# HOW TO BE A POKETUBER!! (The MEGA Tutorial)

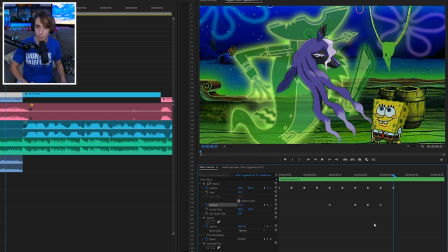So, like, being able to, like, kind of just, you know, estimate what'll look good, what'll not look good, that kind of stuff just comes with time. So, you know, if you guys are, like, trying to get to that point, you'll definitely get there. It just takes practice and, you know, as I said, experimentation. Okay, so his head stays still for the rest of that. So that actually works out. So if we play this back. Flying Dutchman in the air.
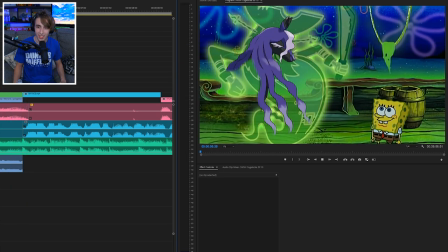Flying Dutchman in the air. Flying Dutchman in the air.
It kind of looks like... It looks like...
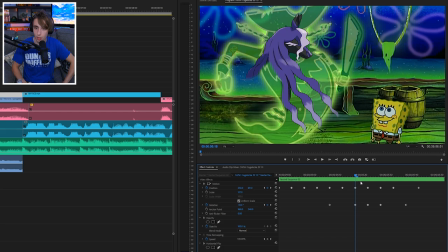Okay, you guys see that? The head is getting thrown a little too fast. So I'm going to create some keyframes in between here.
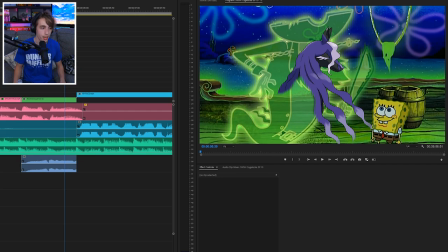I'm actually going to add a little bit of just... I don't know, some sort of shake here as he blows.
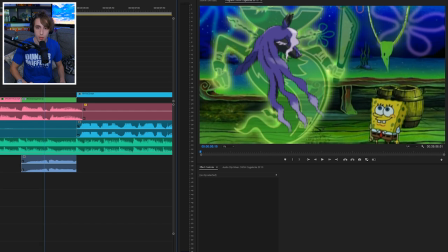So I'm thinking like...
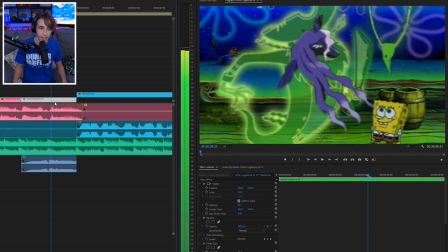Right here, when it like kind of cuts, I kind of want to just... I want to mask that cut with a shake. So I'm going to keyframe the amount here. We're going to increase this up to like 50, something like that.
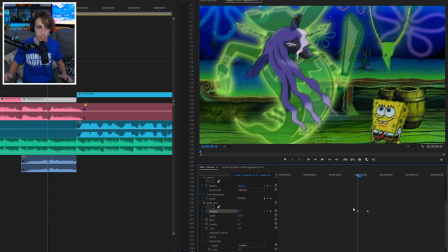I'm going to go a few frames before. We're going to set this to 0 because I want the shake to kind of just come unexpectedly as he does like the action there.
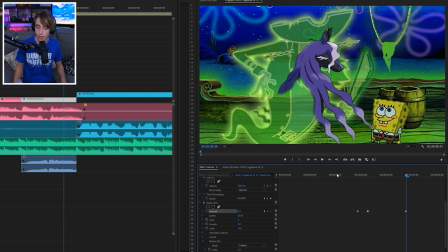Then I'm going to come a couple frames out here and lower it back down to 0. So now it'll literally spike up as he blows and then kind of ease out as he stops.
Dutchman in the air. Dutchman in the air.
You see that? I also want to go ahead because I'm feeling crazy. I'm going to add a zoom blur as well.
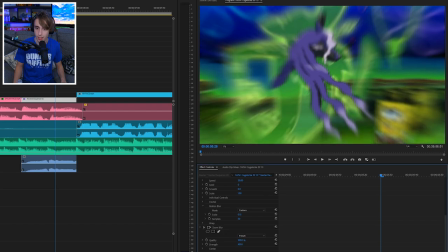Which, in case you guys don't know what zoom blur is, it's literally exactly as it sounds. It just goes, you know, it basically just zooms out from whatever point you decide.
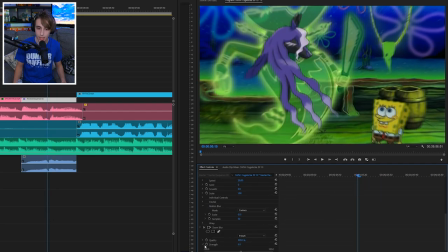So I'm going to sync this up, as you can see down here. I'm going to sync up these keyframes with the shake effect here.
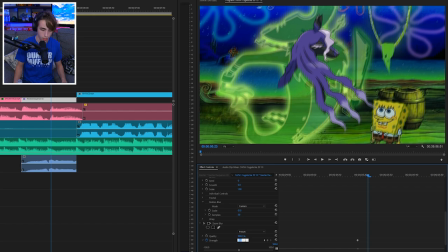So we got 0 strength. Come over here. We're going to bump this up to like, 20 or so. That'll probably be fine. I'm going to make sure that you can go over here. You can change center. I'm going to make sure that this center aligns with like the mouth. of the Dutchman. I feel like that makes the most sense because that's where the sound is coming from. And then we'll go forward here as well, and we'll bring it back to zero.
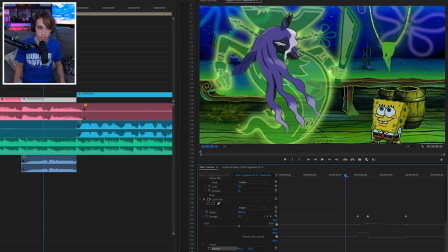So this should cause a shake and then also a zoom blur, which will just add more emphasis. Now I'm gonna add a little bit of a transition here.
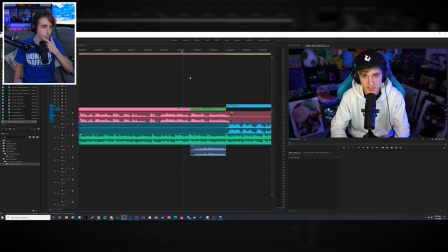I just wanna add like a little VHS thing. Which the VHS transitions are also a part of Red Giant, just so you guys know. But what this will basically do is it'll just make it go like that. You see? Kind of cool. The only problem is, though, without a sound effect...
In the Flying Dutchman.
It's kind of... It's kind of lame, right? So let's go ahead and add a sound.
Literally being the Flying Dutchman.
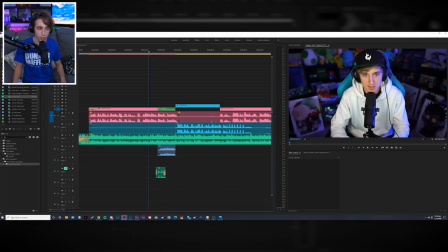You see? It's subtle, but it adds a lot. Like, here's it without.
Being the Flying Dutchman.
Here's it with.
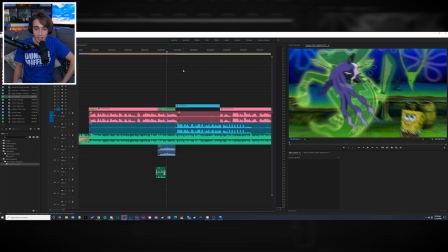Being the Flying Dutchman.
You see? Sound effect, by the way. Sound effects... Very important.
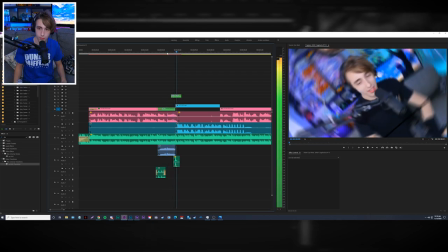Been in the air. Dylan also.
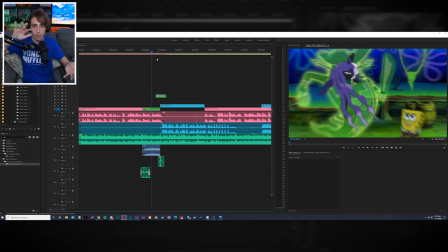So I think kind of coming off that spin transition, I'm going to have it kind of continue the rotation while zooming into my face just to kind of make things a little more seamless.
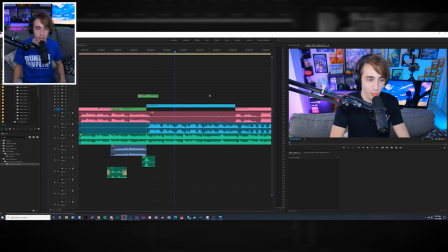But I do want to put emphasis on the line that I say here.
Lost the lock off camera. So that was kind of.
Yeah. So that was kind of hype. I want to put emphasis on that. So we're going to separate that out.
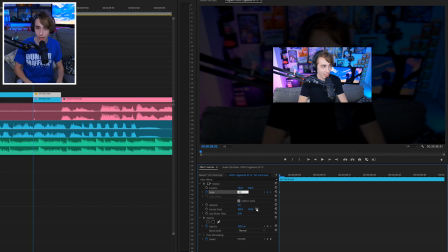And I think to make this even smoother, I'm getting a little crazy, but I want to just go ahead. I want to add a little bit of like a bounce in, if that makes sense. So at the very start, I'm going to have it go to 45. Scale. We're going to go a little bit forward, actually I'm going to go
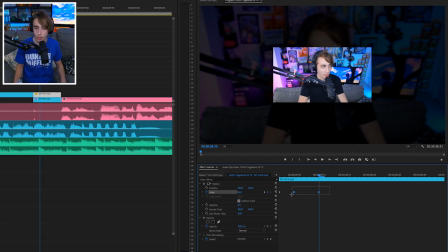35 and then we'll go 40. Just like right when it starts, it just kind of goes bump, you know, just to kind of emphasize that something has changed. So this should hopefully look all right.
That was kind of.
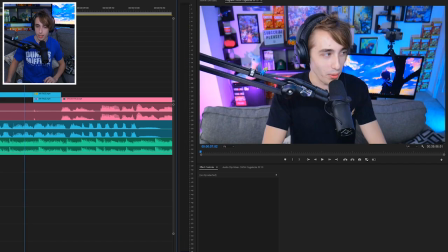Yeah. I mean, it, you know, it's subtle, but I like it. That was kind of just adds a little bit.
How do you make the transitions in your intro moment so smooth?
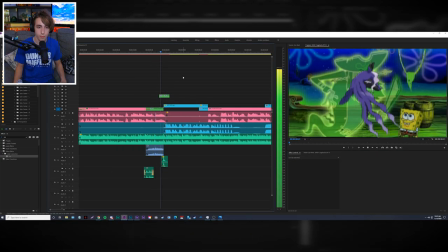I've been trying different methods, but it always comes out a little rough.
The best advice I can give is just to kind of lean into whatever transition you're doing.
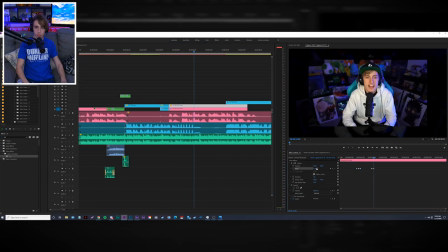So for example, if I'm going in for a zoom in transition, I typically have the clip before it also be zooming in,
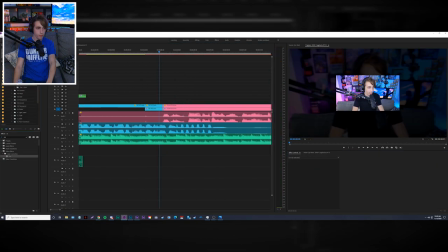and then the clip after it also continuing that zoom. That way it's one sort of consistent motion throughout.
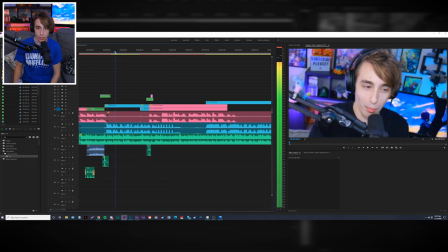So as you guys can see, I continued the little spherical transition here. I also changed this a little bit.
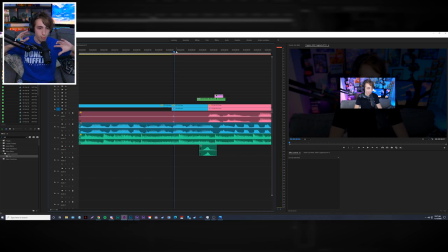I made it pop out instead of popping down. I just thought it looked nicer. And then I also had this cool idea of like making Dylan's face cam in the exact same way that I have mine.
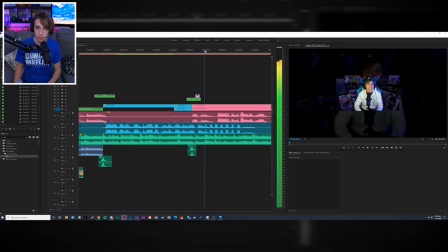So I did this transition here that comes over, which is a part of the transition pack that I was talking about earlier. I set up his face cam in the same way. And then every time he like emphasizes a point, I have him kind of go bop, bop, bop until he's fully zoomed in again.
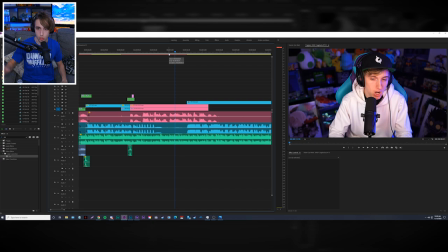And then it kind of just gradually zooms from there.